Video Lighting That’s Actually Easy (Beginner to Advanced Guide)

If you compare this to our first shot that we took in this room, you can see what a huge difference it makes to place the gear, to have the gear that you can control the environment, control how it looks, what the color is, what the color temperature is. And even if you are having to film at night, you're stuck in a tiny home office, a room that's cluttered, the junk room, the random room in your house, you can still make that look really nice if you use these budget pieces of gear and you use some basic lighting principles. Now that we've conquered a small space and knowing how to set up a cinematic scene, let's transition to a more advanced indoor interview setup.
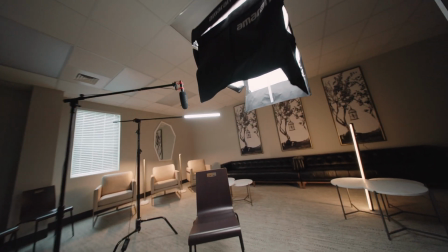1522s
So this is our current setup. I have him positioned to where his head is going to be in this empty space.
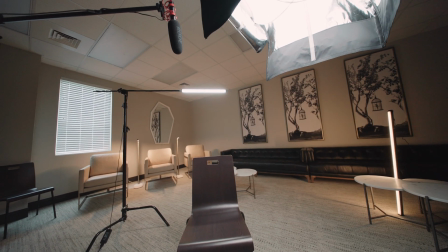1529s
That way it doesn't look like there's anything like growing out of his head. And it's always good to make sure that you're looking at your background.
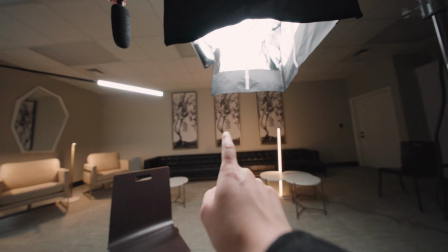1535s
So if I had kind of positioned him here, he would have had this directly behind his head, and that might be distracting during the video.
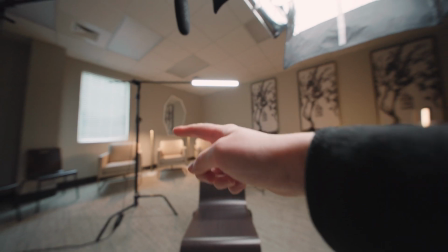1542s
So instead, I positioned him here where you have decoration on both sides, but his head will actually fill in this little empty space on the wall.
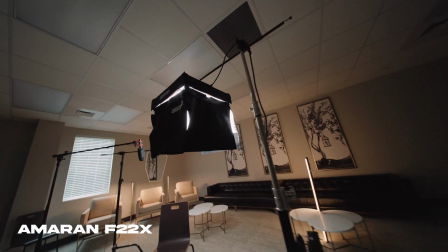1551s
Then we've got our Amaran F22X light panel.
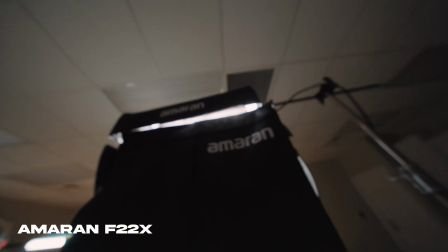1556s
This is with both layers of diffusion and then the lantern attachment.
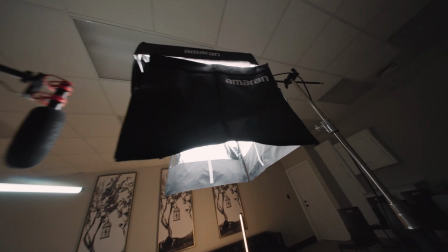1560s
And I have that flagged off with the skirt to only spill in this direction.
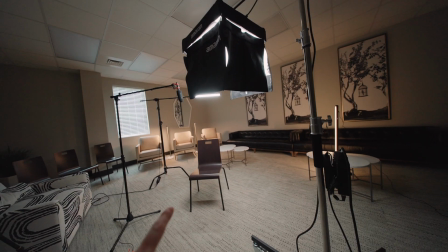1564s
Should give him a nice Rembrandt with it being about 45 degrees and above him.
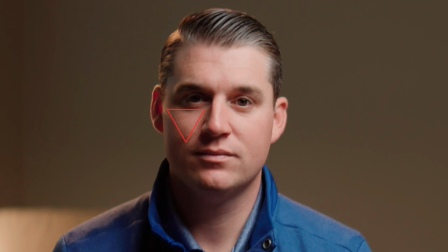1572s
It should give him that nice Rembrandt triangle on that side. We've got audio. This is the Rode NTG microphone.
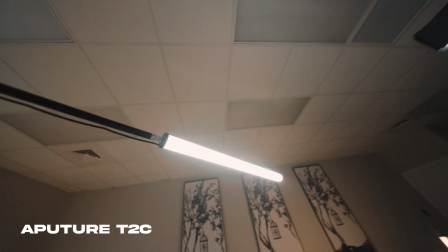1579s
Super affordable, still sounds really good. This is an Aperture T2C light as the hair light.
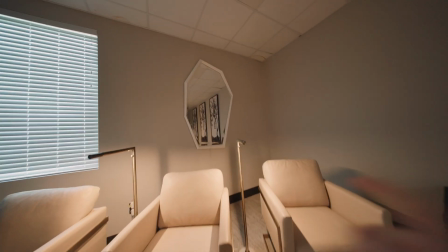1585s
I turned on these practical lamps in the background just to give some glow on these chairs.
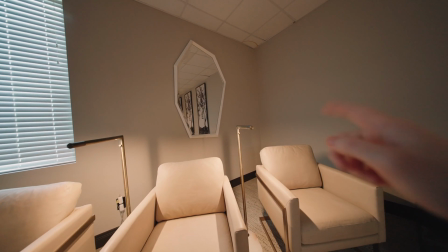1591s
Adding something like this in the background that's natural makes a huge difference.
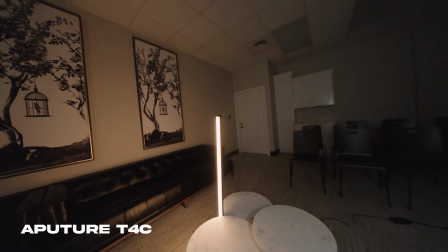1595s
And then I also brought in this 4-foot tube over here to cast a warm glow on this side of the room.
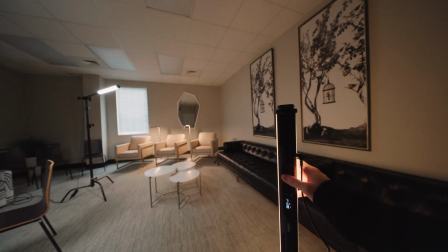1602s
So this is with and without that light.
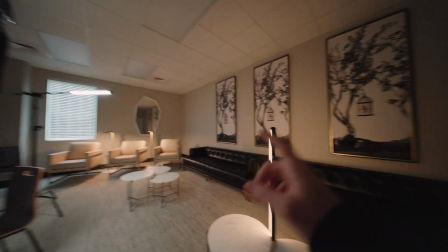1608s
So this makes it appear as if there's a lamp on this side of the room that you can't see outside of frame to match the lamps on the other side of the room.
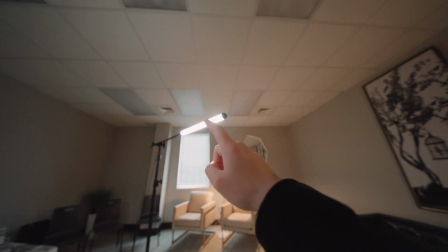1616s
Something that I need to change is the white balance of this hair light to match the lamp, because they're going to see the lamps behind him,
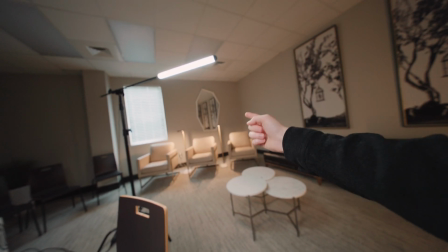1625s
and it's going to make sense for his hair light to be the same color because it's going to look like those lamps are shining on his back
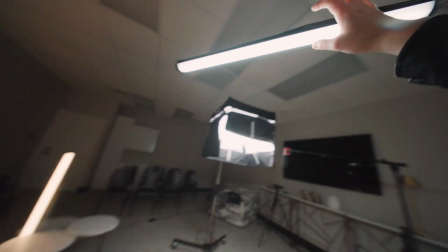1632s
and his hair. So let's change this color temperature. There, now that's going to match much better.
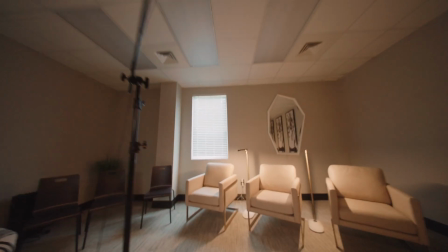1638s
Let's flip these blinds.
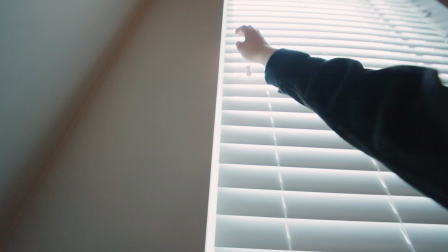1644s
Can't reach it.
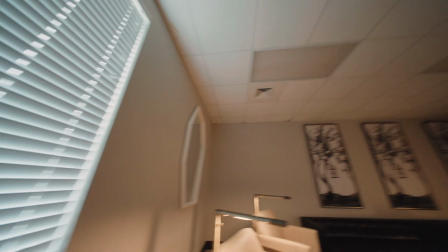1649s
Oh. Short people problems. So, just a little tip.
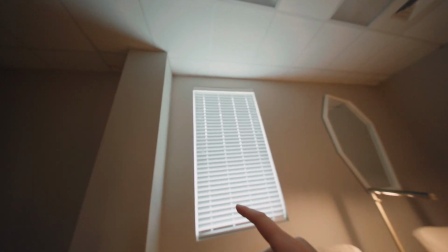1656s
When you have blinds like this, if you flip them to be up, it's going to spill the light onto the ceiling.
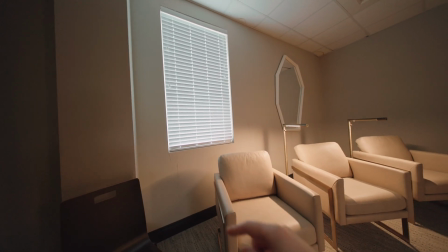1663s
If you flip them to be down, it's gonna pull that light on the floor. So I don't know if you noticed, and I'm not jumping to reach the string again,
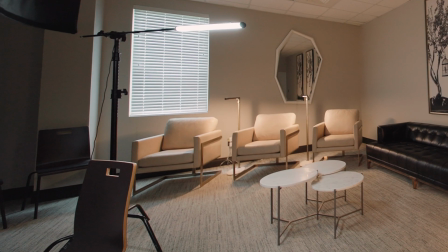1672s
but beforehand it was making a pool of the bluish daylight right here, but now it's making it on the ceiling.
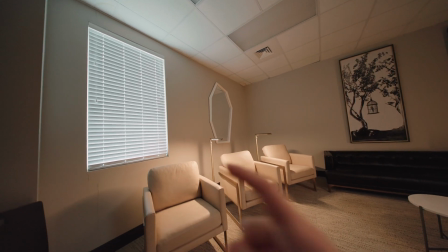1679s
So in the shot, it's not gonna be near as noticeable as it was before. So always make sure if you have blinds and you can't,
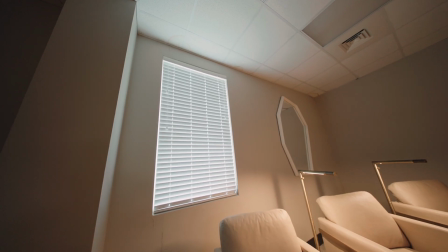1686s
remove the blinds from the shot, you can't do a different angle where the window is not there,
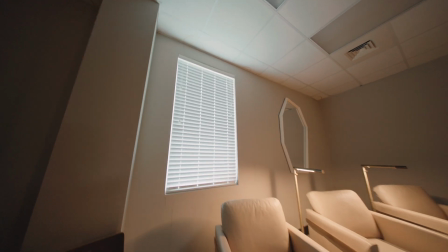1690s
always try to make sure that you just point them a different direction and see what works best for your video.
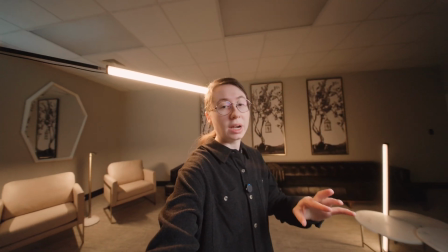1695s
And that's what each light looks like. Of course, I'm gonna have to make some little changes once he actually gets in here.
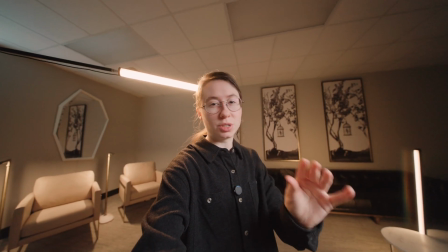1701s
I may have to adjust for his height, I may have to move some of the lights around just a little bit, but this is the general setup of where everything will be.
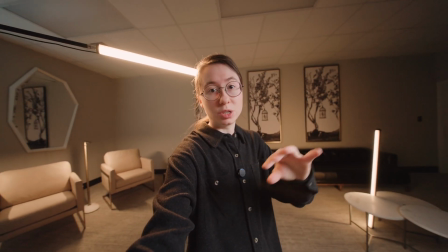1708s
So then from there, it's just making little bitty tweaks once you actually get the person in here to film.
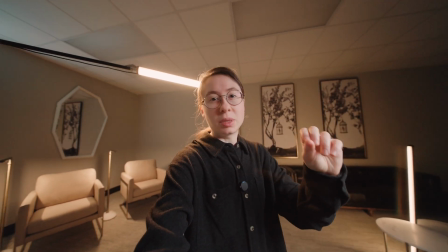1714s
And you can dial in intensity. Some of the lights may be a little bit too bright right now.
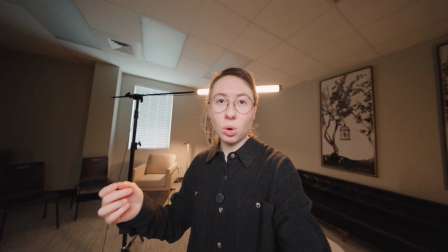1719s
You have to make sure that you're matching like their skin tone. Some people's skin tends to be brighter on camera.
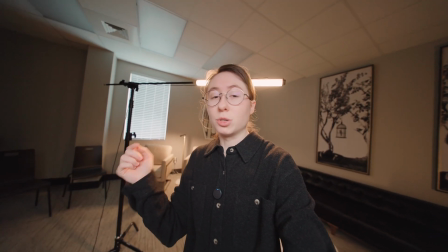1725s
Some people's skin is darker on camera. So you might have to adjust the lights once you get them all set up.
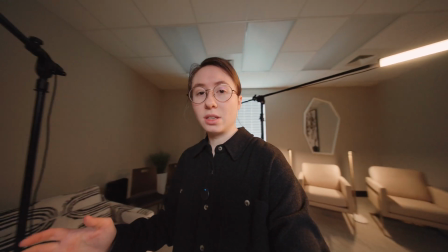1730s
But this is just the general placement of all the lights in the room. And now we'll see what it looks like once he gets in here.